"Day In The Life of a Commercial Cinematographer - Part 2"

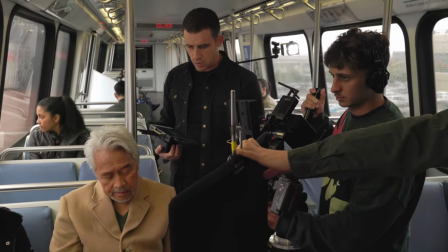Like you were just looking at it, hold it in your hand, your left hand if you were looking at it.
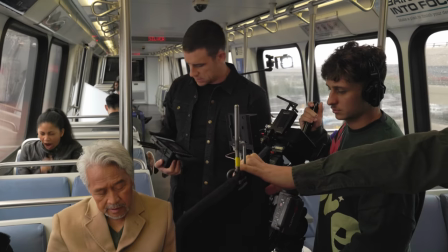Perfect. Good.
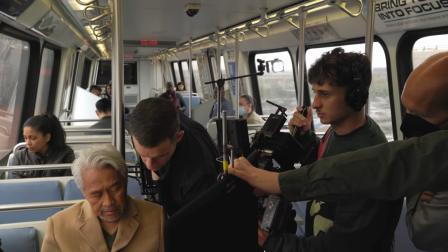Yeah, so it has to be natural. So let's say you were holding it, you'd be like, and that's it, right?
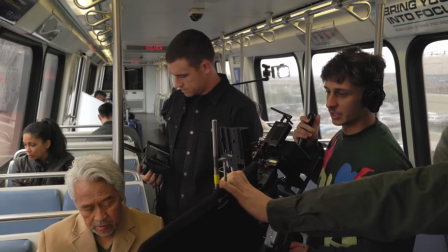So you're holding with your left hand, you sit it down. Yeah, like that.
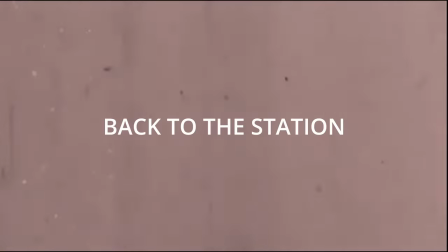Something like that. Yeah. Oh, man.
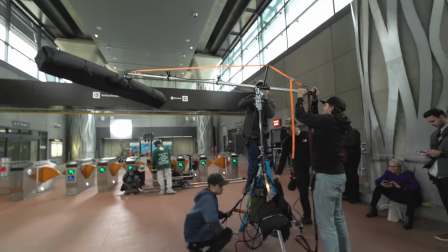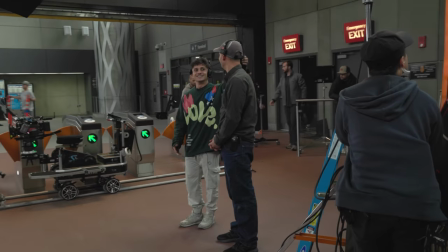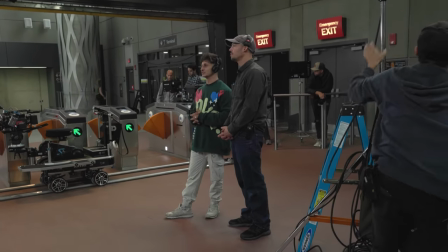Do you think it would make sense? I know we're kind of faking it, but obviously all this is fake. The light that was coming from that streak on the wall, yeah.
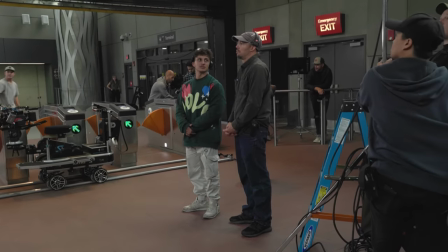Do you think it would make sense if we sneak it behind this? We could try anything. Yeah, I think we try that.
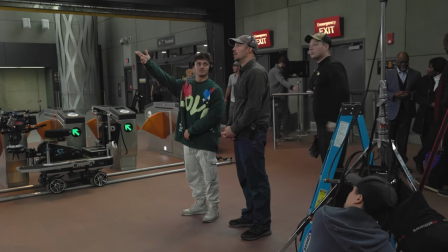Maybe I think I need something back here. Can we take a look at the frame? Absolutely.
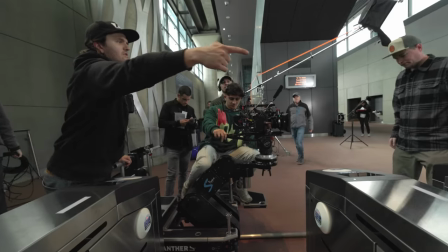So I know what this is in the frame and mm-hmm. As close to all these turnstiles.
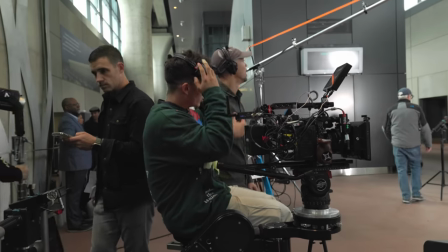An 8x might do it for you. Yeah. Can we get high on that light? Yeah. Or someone on that? Get some wedges.
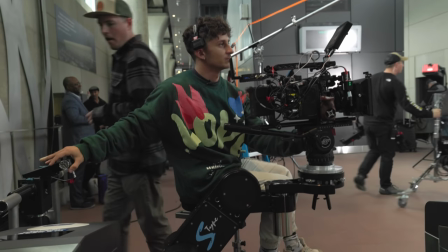Can we boom up? Yeah. My job again. No, you're fine, dude.
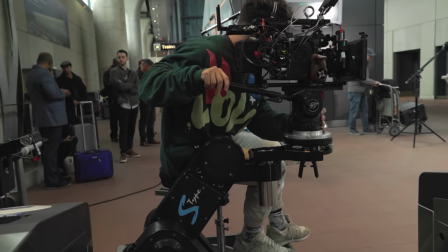You're the captain of the ship. I'm just here. Can we truck forward? Trucking?
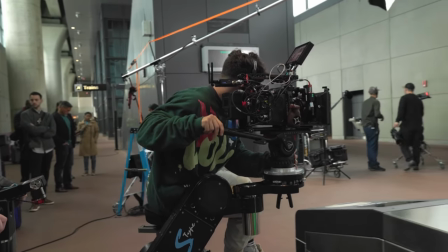Yeah. 17.
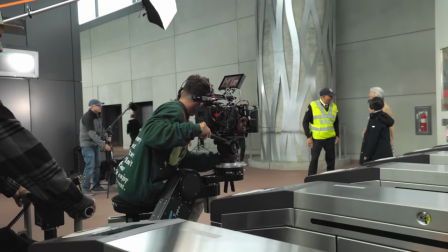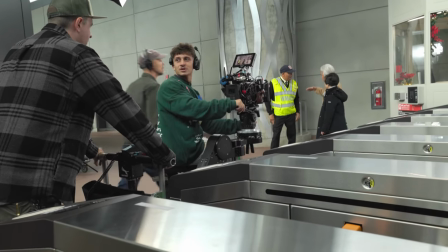Let's see what it looks like at a slightly faster pace. Faster? Yeah.
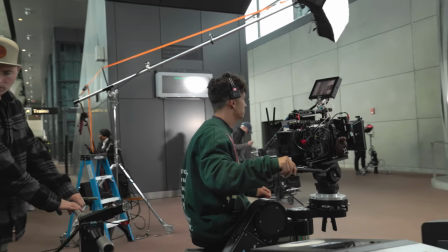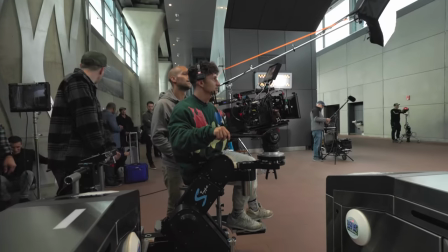Still at 270. Thank you. All right, Mike, let's go.
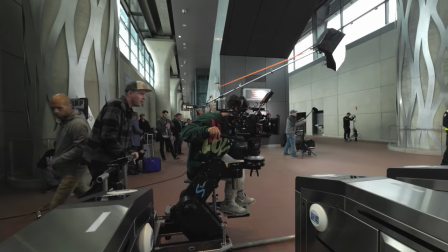Ready? Yep.
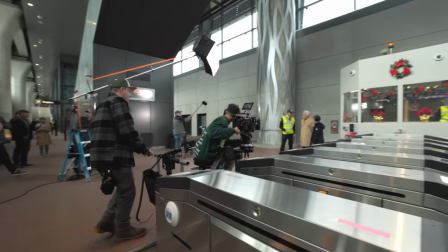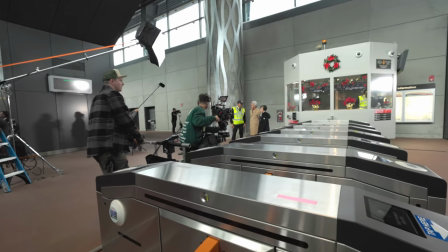Let's try one more time. Yep. Speed.
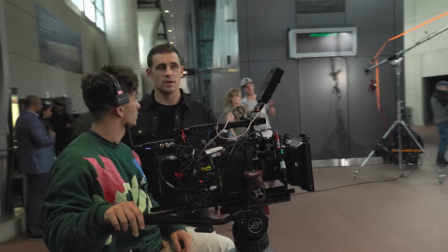This is 35. You think 24 is better? Because if you do 24, we get more of this.
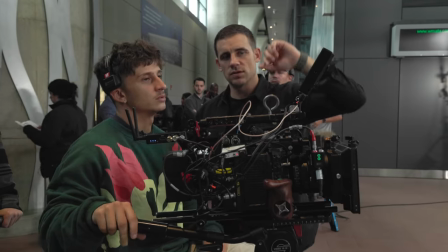Okay. And then we get more of this in the foreground. Could you buy it? Yeah.
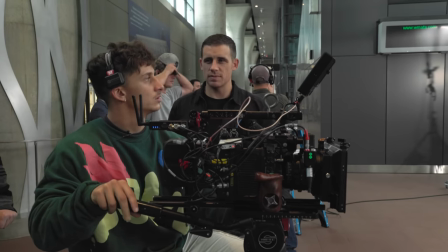And I could bring them a little bit closer for a little bit more depth. Okay, let's try it. What do you think? I'm open to trying it, yeah.
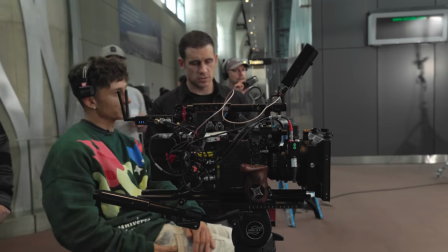Let's see. Real quick, before we even... I could just pop it up on the phone. Okay, yeah, good idea.
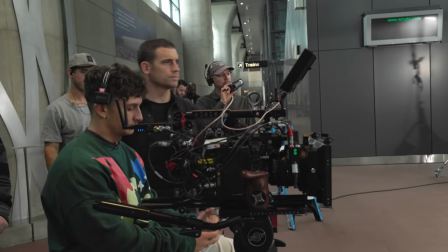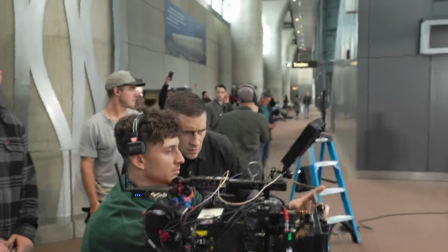That's 24? This is... That's 20. 24. Yeah.
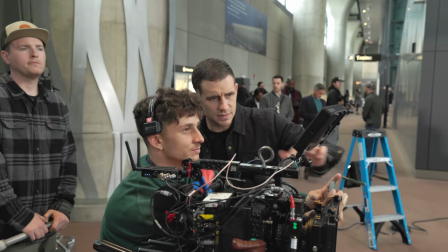It's not that big of a difference. It's not much of a difference. But I like seeing... So it could also be how they're positioned.
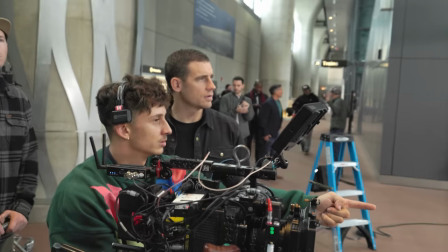They can come up more towards us a little bit more. Right. Which I think would be really nice. Yeah.
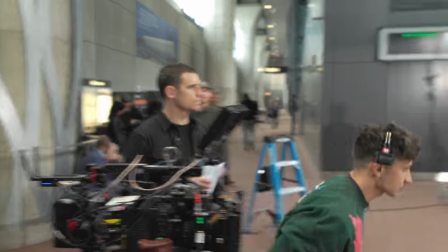Just like a tiny bit. Yeah. Like... Because right now they're like awkwardly left a little bit.
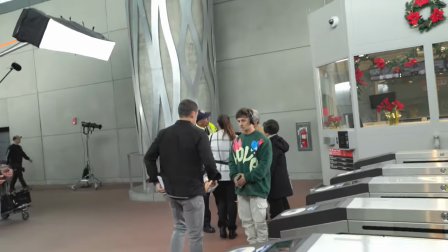Right. Like a little bit more center. Yep. Tiny bit. Perfect.
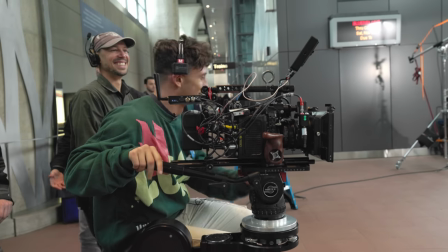I did. Or, no, Pedro told me. All right, let's push in, Mike.
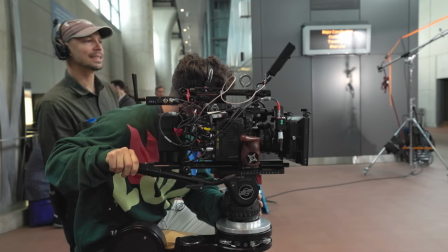You said that if I disconnect it, it'll pair up more.
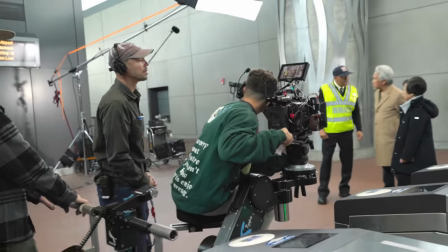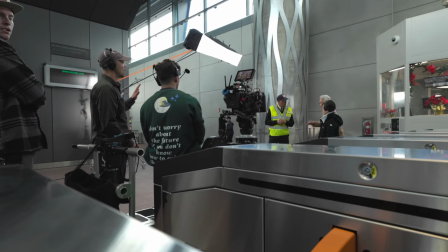We just need to separate them a little bit more. Or like, maybe just another key light here. Maybe something.
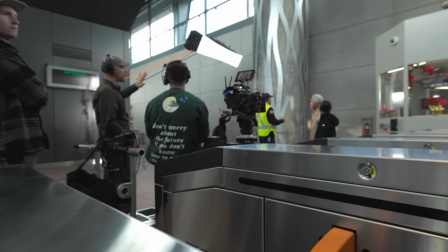Do you want to wrap a little bit more. Yeah. We could wrap this a little. Yeah, just come over a little bit. Yeah.
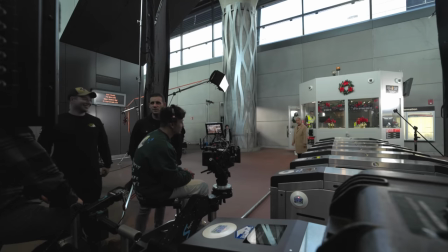Feels good. Yeah, I like it. Me too. I like it a lot. Me too. Yeah. Day two.
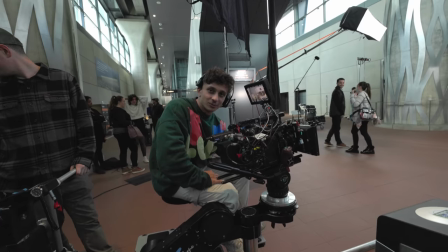I don't know if you've seen the shitty rig rails, but it works really well.
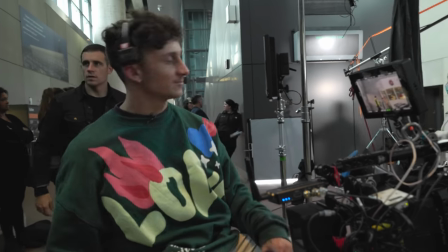I mean, that's what we got from it. It's just a matter of, like, yeah.
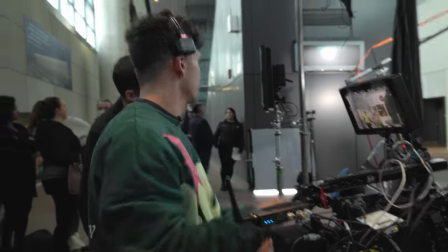I was thinking kind of coming in straight and kind of coming into them. Yeah, at least, like, another turnstile or two.
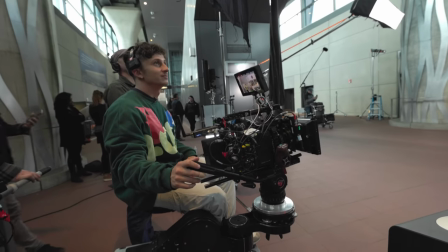Yeah, hey, guys, also, we should go, like, turnstiles over.